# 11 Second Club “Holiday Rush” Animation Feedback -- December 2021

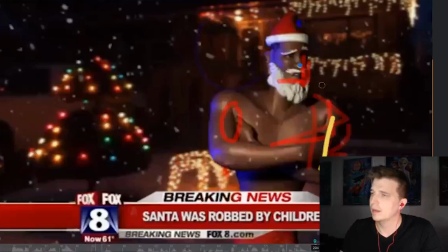12:10 you see those dots this is how it's kind of moving in like this L shape make sure you're tracking that nose so it goes in a nice arc down and we don't get that hard L.
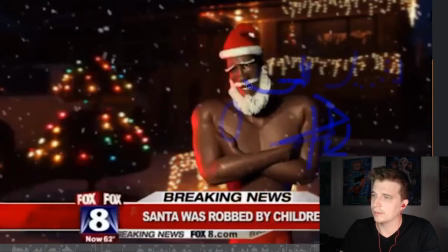12:27 And you can definitely like track that arc like all the way down through here into that next move right here.
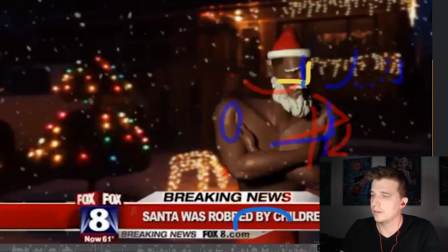12:38 And also you could, it starts, it definitely, I can feel it starting in the hips. Like these hips need to be arcing down through here. Right now they're just kind of going straight across.
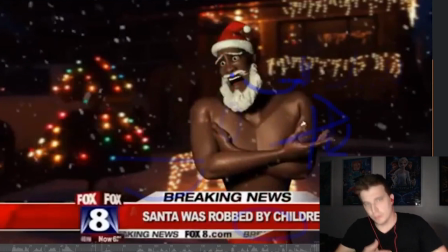12:49 So arc those hips down and then when he goes a threat like that's when you bring the hips up into they
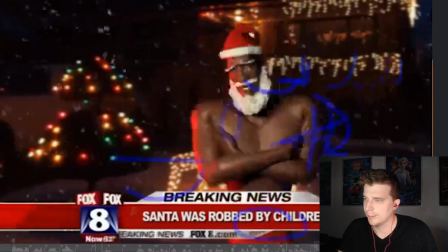12:56 threaten me though so it also be a nice antik into your next move
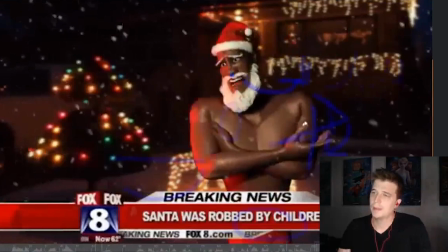13:02 and then
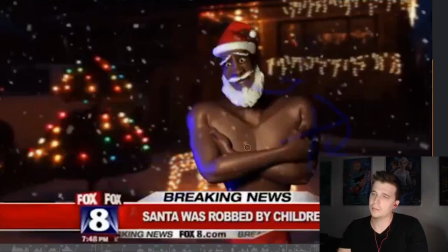13:09 you can also like throw up his body his torso a little bit more screen left they threatened me though and then so basically his head could probably end up more over
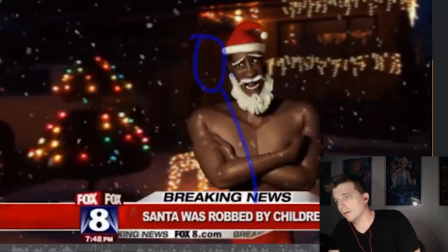13:28 here so you like just kind of get him out more
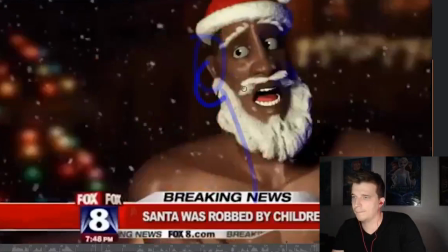13:33 and then he can kind of swing back into this pose here,
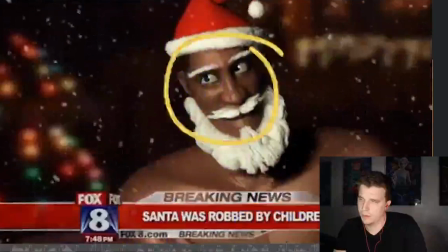13:40 after he goes out.
Man, they threaten me, but I tell you, the twins pulled a knife.
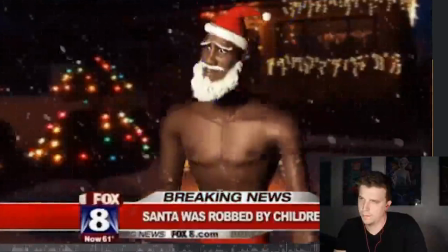13:48 What am I going to tell the kids, though? Look at those little faces, they just want so much.
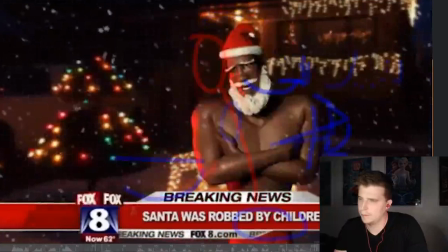13:54 I mean, expect so much. Not so much expect as the man.
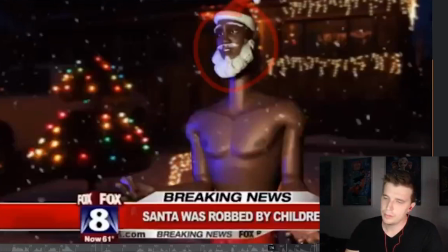13:57 but um yeah it's it's a really fun animation um so i'm i'm trying to find these
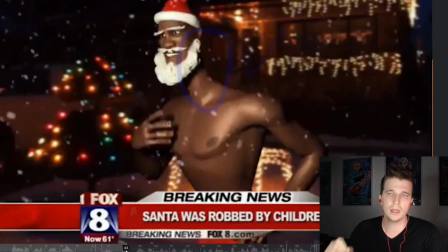14:06 these moments and these ways to to just really hone in on like what is this character thinking um seeing his face during that moment when he's about to say something something bad and then and he corrects
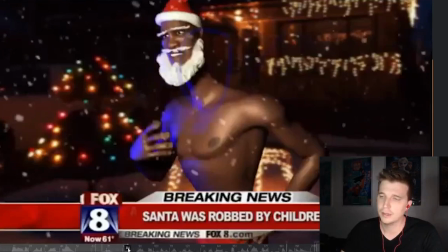14:20 himself that's always always a great thing to show the character doing but if because if his face is turned away, like, we completely miss it.
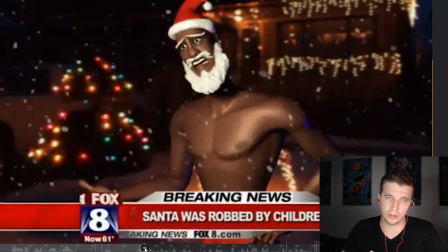14:28 And then having that consistent emotional arc do the shot
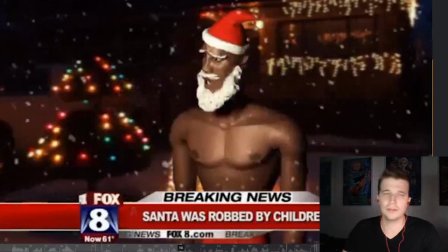14:34 is something that I really feel like needs to happen so we can just track with this character. Like, he's upset, he's upset, he's upset. This is the way life is. They pulled a knife on me, you know? So having that arc instead of, like,
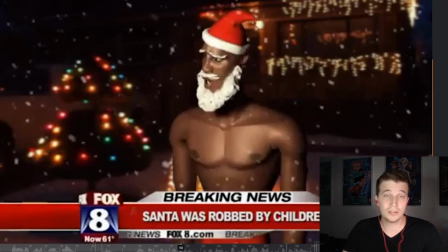14:50 oh, the kids, they're so bad. oh but like they expect so much and they want so much they expect so much and then oh this is the way life is like it's kind of a harder
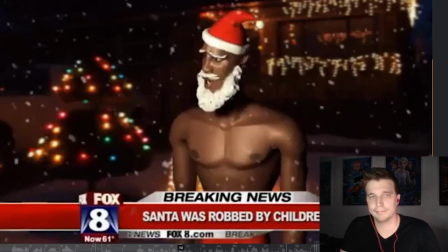15:04 it's a harder track to follow going from sad to upset to sad for the kids and then kind of like resolved into you know ah this is how it is and then you know kind of scared for his life at the end so
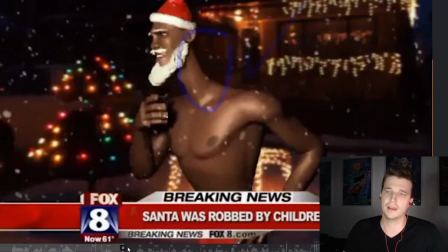15:19 with all that said it's a lot said But simplifying the ideas, the acting choices, and then having a consistent emotional arc through the shot are the two biggest things.
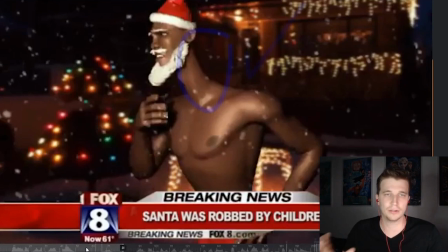15:32 And then see if you can do something about that camera as well. I'd love to have that feel like it's a real-world camera, a real news camera. It'd be a lot of fun. So nice job, Yansong. Hope to see more from you.